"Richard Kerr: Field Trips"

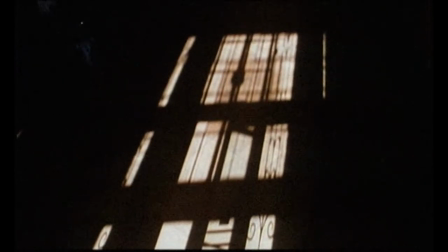14:05 It marks Kerr's only effort in fiction filmmaking, but it also serves as a central rift in his work,
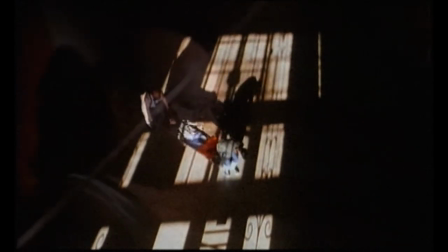14:12 distinguishing what had come before, disciplined formalism that paired explorative treatments of landscape with an obscure approach to narrative,
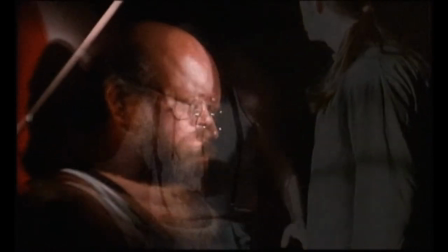14:20 with what would follow, a continuing embrace of the machine's wildest and most kinetic possibilities.
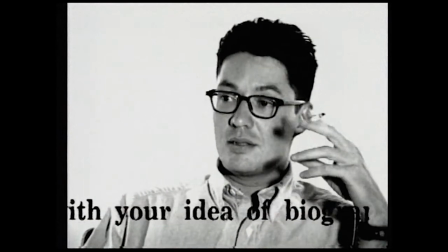14:39 After The Willing Voyeur, Kerr completed his first work in video, Never Confuse Movement with Action,
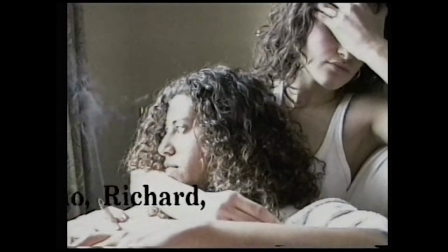14:45 the self-fictionalization of Patrick Hemingway, a postmodern biographical documentary about a grandson of Ernest Hemingway.
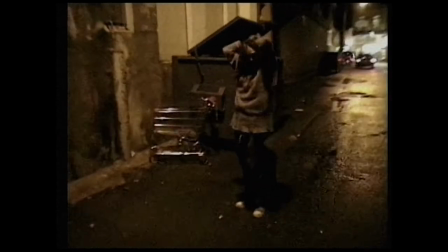14:54 Kerr explores themes of inheritance, addiction, and the author's exploration of the veil between fact and fiction.
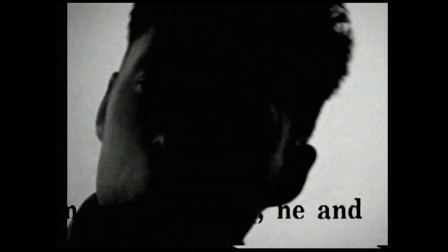15:01 A subsequent lawsuit led Kerr to produce an alternative version.
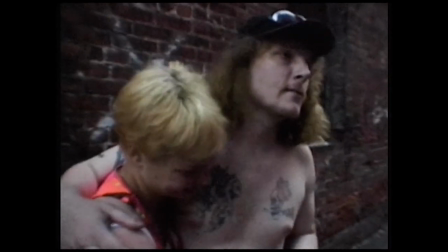15:07 Human Tragedy on a Grand Scale, a remix that placed greater emphasis on the community of homeless addicts in East Hastings,
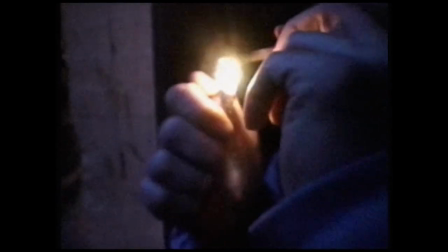15:15 Vancouver, that had also featured prominently in the original.
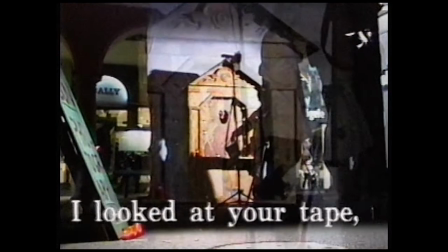15:22 Kerr's approach to working with video is present here as well.
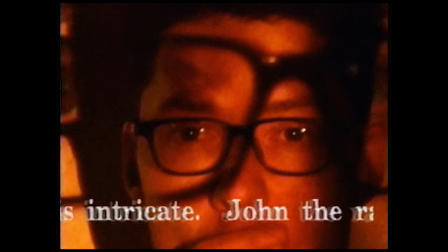15:25 At times he uses a slow shutter to create staggered movements and often retains roughly truncated sound.
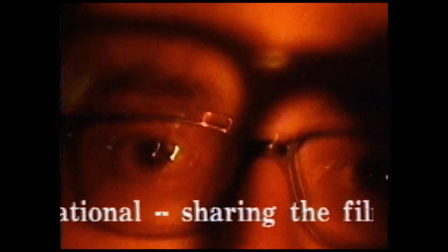15:34 Throughout both films, Kerr employs running horizontal scrolls, drawn from emails,
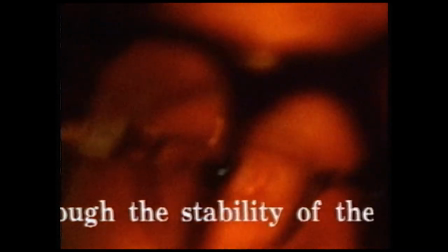15:39 a ticker abundant with information, a maximalist force feeding of counter-narratives,
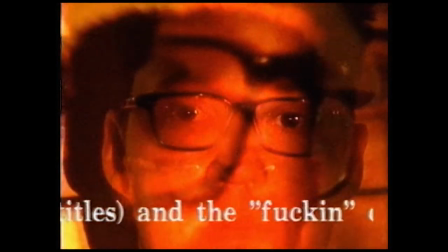15:44 sometimes deepening context, sometimes providing atmosphere, sometimes simply providing the eye with another place to look.
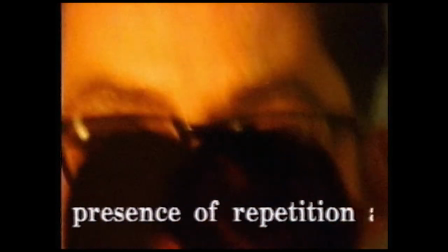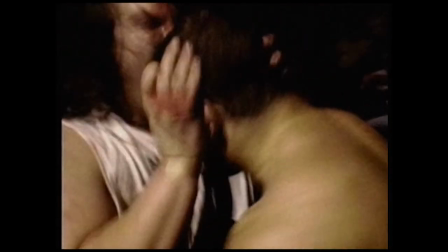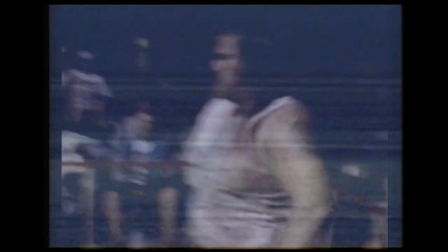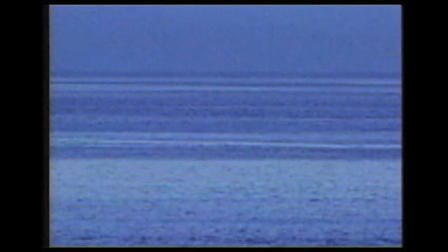16:09 He followed this with a pair of poetic documentaries focused on landscape and the transient nature of perception. Pictures of Sound, in which interrupting, often grating sound is paired with elliptical edits of two landscapes, a mountain range and a water body.
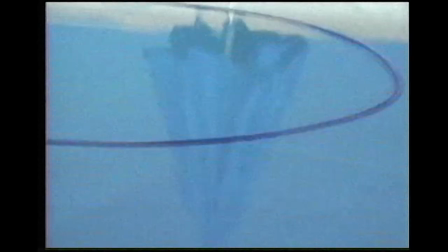16:26 And I Was a Strong Man Until I Left Home, the most diaristic of his films since Cruel Rhythm,
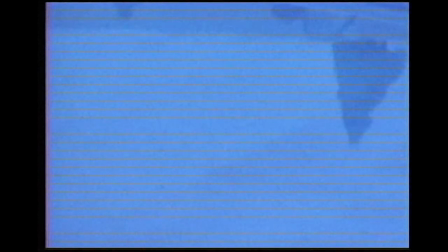16:32 which also uses ellipses as a running strategy along with fades that indicate passing time,
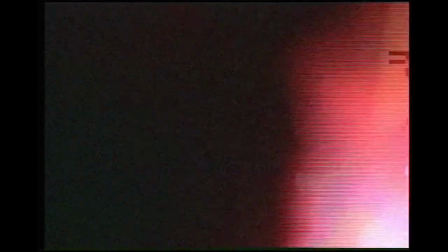16:38 and much of which is composed in abstract images that use soft focus and extreme close-up,
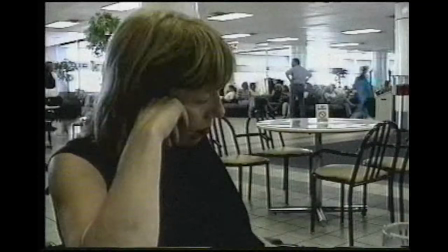16:43 in tandem with the forward-moving elliptical cuts that draw the viewer through a series of hotel rooms,
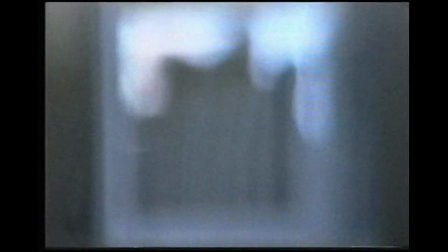16:50 cityscapes, airports, airplanes.
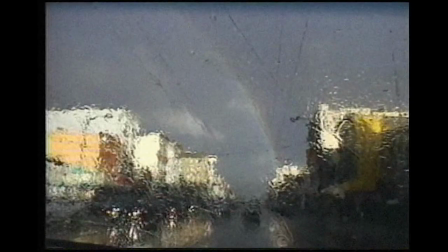16:54 Kerr describes this approach as digital sketching, and he continued it in A Universe of Broken Parts.
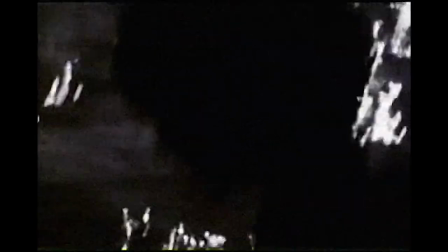17:05 And Action Study.
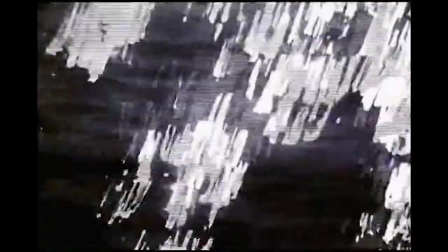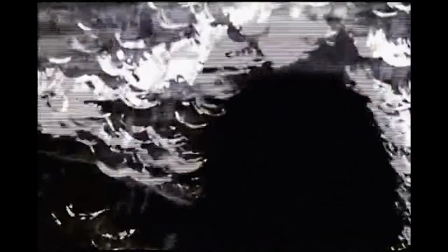17:14 All of Kerr's work prior to the turn of the millennium had focused on personal vision of one order or another,
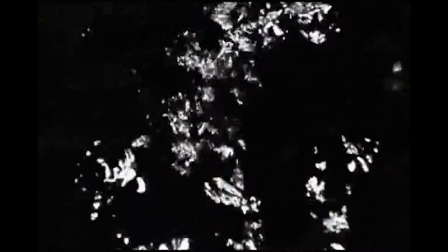17:20 whether that personal vision was observational or abstracting, internal or external.
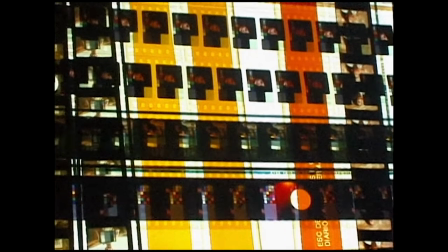17:26 In the early 2000s, however, he began to work with 35mm commercial movie trailers,
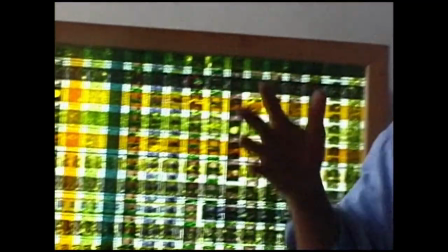17:33 refashioning them into lightbox-mounted collages, but also working with them to create new films.
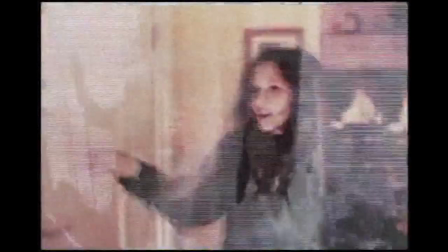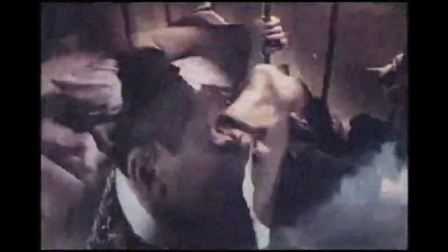17:49 This marked the start of his work in installation, culminating in Industry,
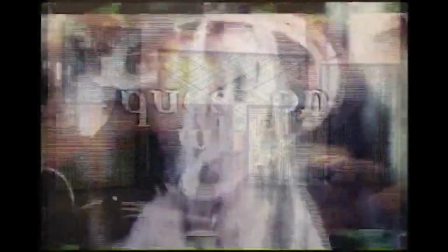17:54 a show held at the Cinémathèque Québécoise in 2003 that
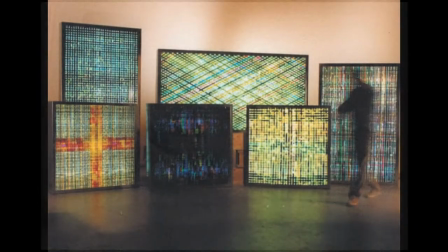17:58 included works from his motion picture weaving project and his found footage films.